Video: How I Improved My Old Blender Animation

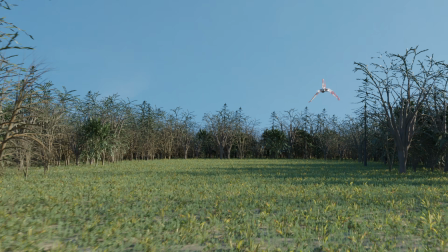0:00 Do you look back at your old work and cringe? Because I do. But today I'm going to take this shot that I made 5 years ago and I'm going to make it better.
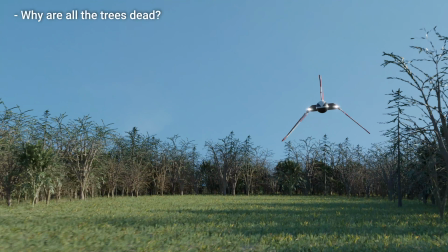0:08 There are 3 main problems with this shot: the environment, the ship's animation, and the ship's interaction with the environment.
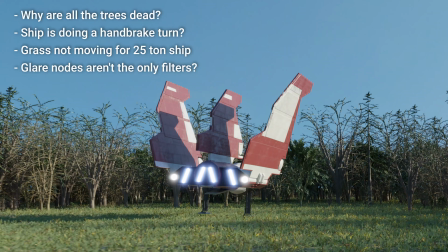0:16 And whilst we're complaining about things, to be honest, the compositing could be better too.
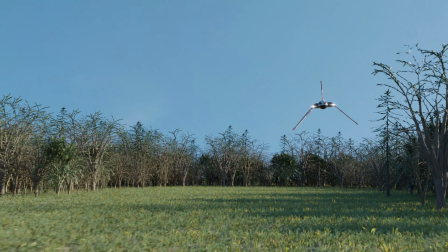0:22 The ship is meant to be landing in a clearing surrounded by a dense forest, but it doesn't look like a forest.
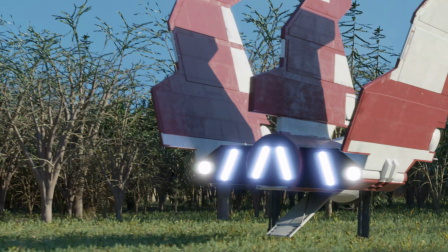0:28 To be honest, it looks like a collection of random dead trees. The trees in this original shot were made using Blender's sapling add-on.
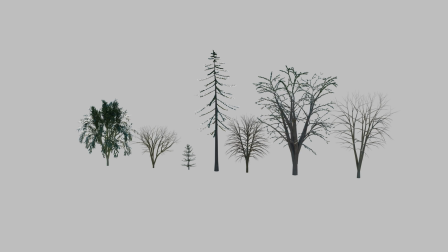0:36 I'm sure it has potential if used properly, but the models I generated look awful, especially the leaves.
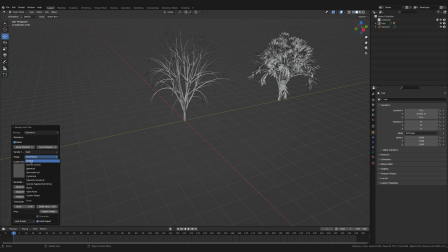0:44 Now, I could have spent a lot of time learning how to use the sapling add-on and trying to improve my tree making skills, but it's much quicker to use 3D models that have already been made by someone else.
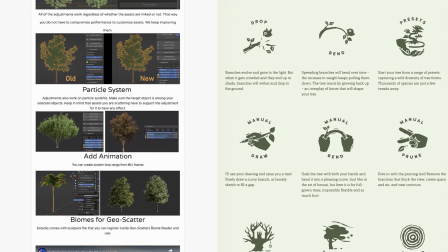0:54 There are a ton of great tree packs available online, but they can get pretty expensive.
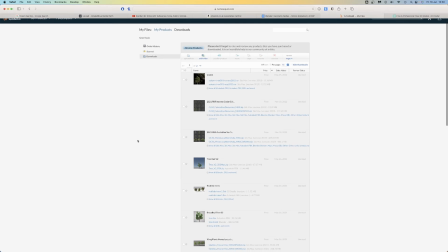0:59 So instead, I scavenged the internet for some free models, and I found a few good tree options on CG Trader and TurboSquid.
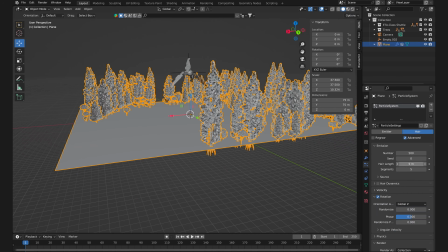1:06 In Blender, I scattered the trees using a hair-type particle system.
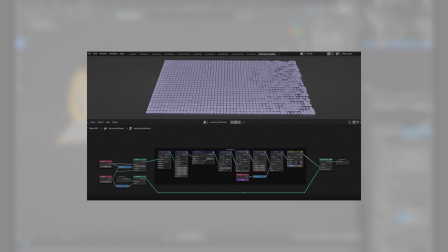1:10 I should probably learn how to use geometry nodes because they're better for scattering objects, but geometry nodes are scary.
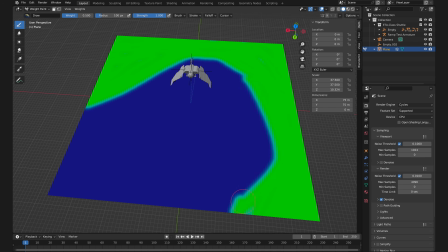1:17 So I stuck with my particle system and distributed the trees using weight painting to create a forest clearing shape.
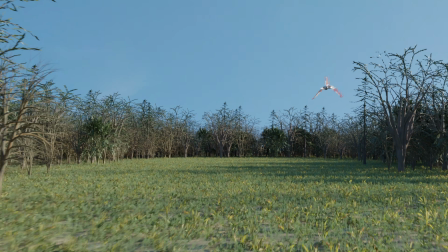1:24 Going back to the old shot, there's quite a few gaps in the tree line where you can see the blue sky.
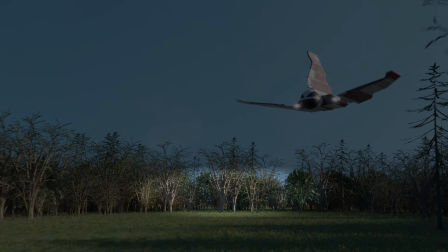1:29 It's not helping the realism, and it's really not making the scene feel like it's in a really dense forest area.
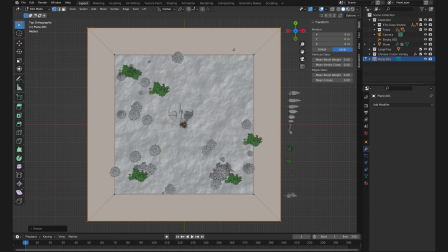1:35 With the new shot, I used a trick I've seen a few other CG artists do.
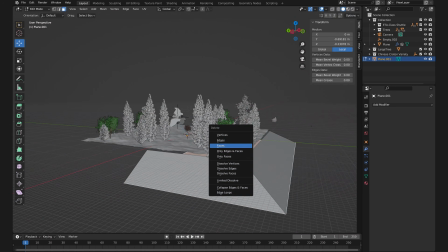1:39 This sloping down plane lowers the trees at the back of the shot, and that helps to completely fill in the tree line, making the scene look nice and dense.
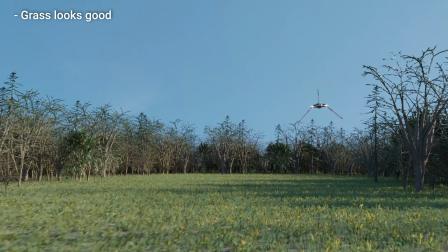1:47 The actual grass models in the old shot look fine. In fact, I really like the swaying animation.
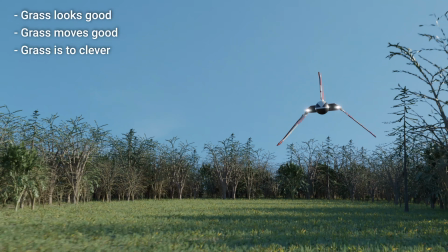1:53 However, the grass just isn't dense enough, and there isn't enough variation. I'm pretty sure all the grass models are from one species.
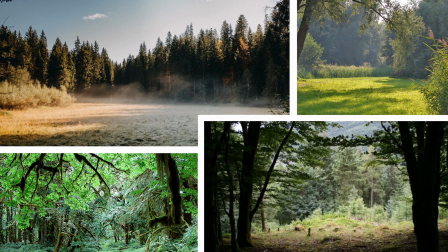2:01 Looking at my reference images, the grass fully covers the ground and there's a variety of grass types.
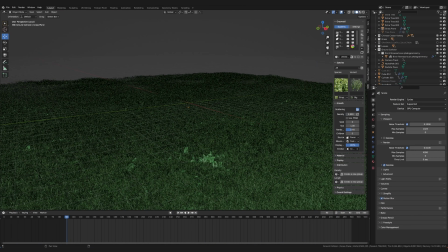2:06 So this time round, I really cranked up the density and added a variety of grass models using the Grass World add-on.
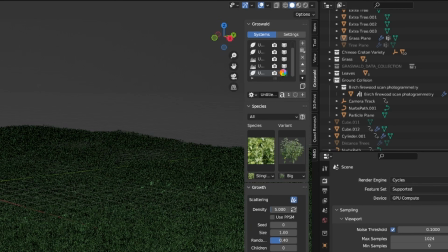2:13 My computer wasn't happy about rendering this many models, but it looks more realistic.
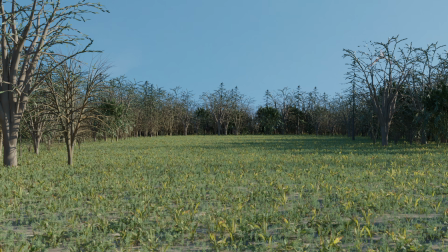2:17 The last bit of environment work was the sky. This plain blue clear sky looks really boring.
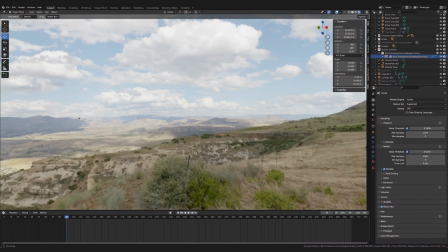2:24 This new sky HDRI has a nice mix of blue sky and interesting clouds.
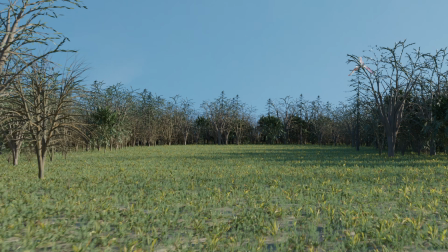2:29 There's even a cloud that looks a bit like a cartoon crocodile. Looking at the before and after of the environments, this is already a big improvement. Now, since I made the last shot, I have slightly updated the ship model, but the main issue with the original shot is the ship's animation.
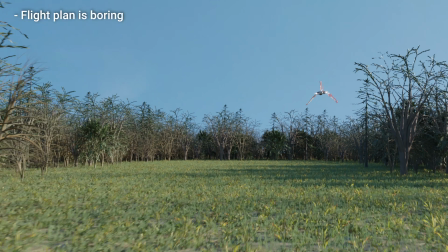2:46 The first section where the ship flies in is fine, if a bit boring, but the landing sequence is not good.
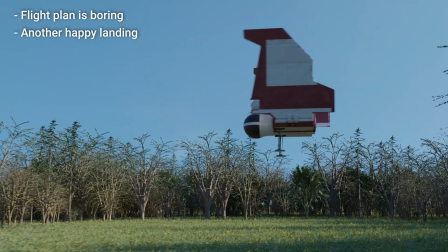2:52 I tried to animate the whole section with a path, and the 180-degree turn at the end is way too fast.
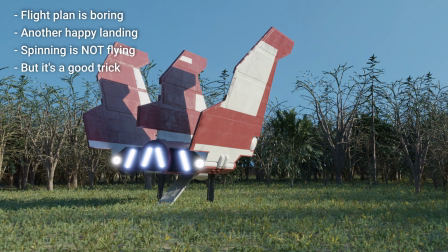2:58 The movement of the ship is also very rigid.
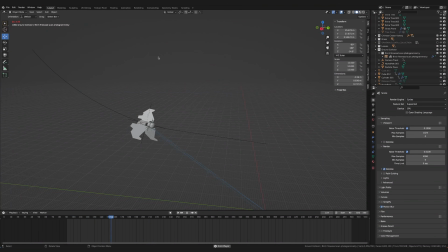3:01 I still used the path to animate the ship in the newer shot, however I used keyframes to animate the landing sequence. I also gave the ship more of a sweeping turn at the beginning. A few rotation keyframes made the ship look like it was performing a proper banked turn.
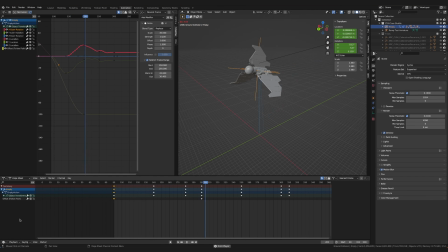3:16 Much more interesting. Then as the ship lands, I added some swaying movements using some noise modifiers.
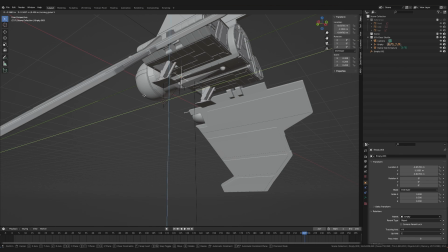3:22 I also re-rigged the ship so that I could control the movement of the landing gear from one empty.
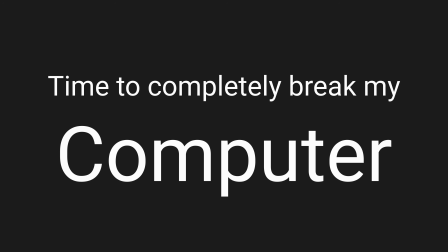3:29 Time to completely break my computer. I give you the smoke simulation.
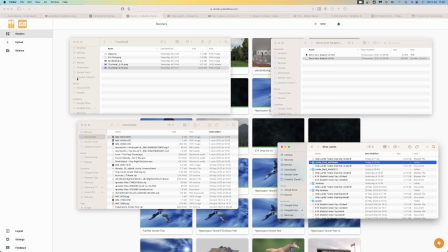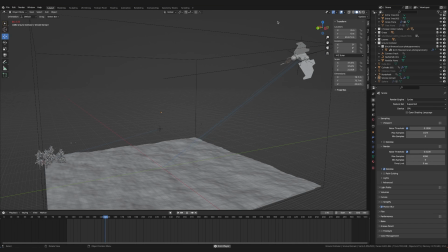3:43 The actual simulation itself was pretty easy.
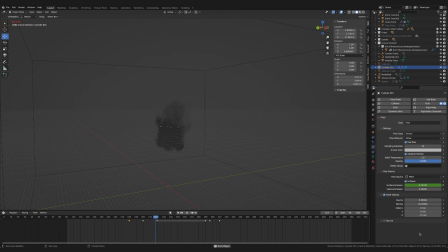3:45 Big domain, a simple mesh at each corner of a ship to emit the smoke, and finally a ground collision plane for the smoke to interact with.
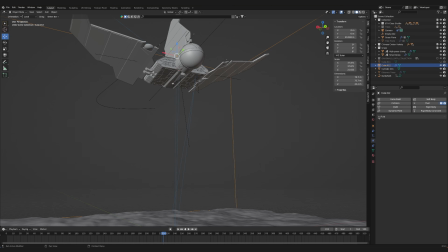3:53 Then I had to do a lot of trial and error to find the right settings.
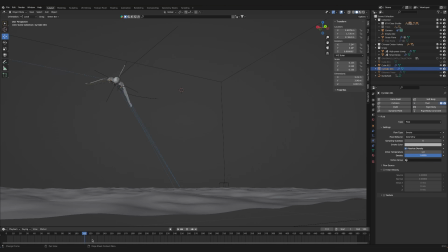3:56 I keyframed quite a few parameters to get the fast, powerful smoke at the beginning, which then transitions into the slower, lingering smoke at the end of the shot.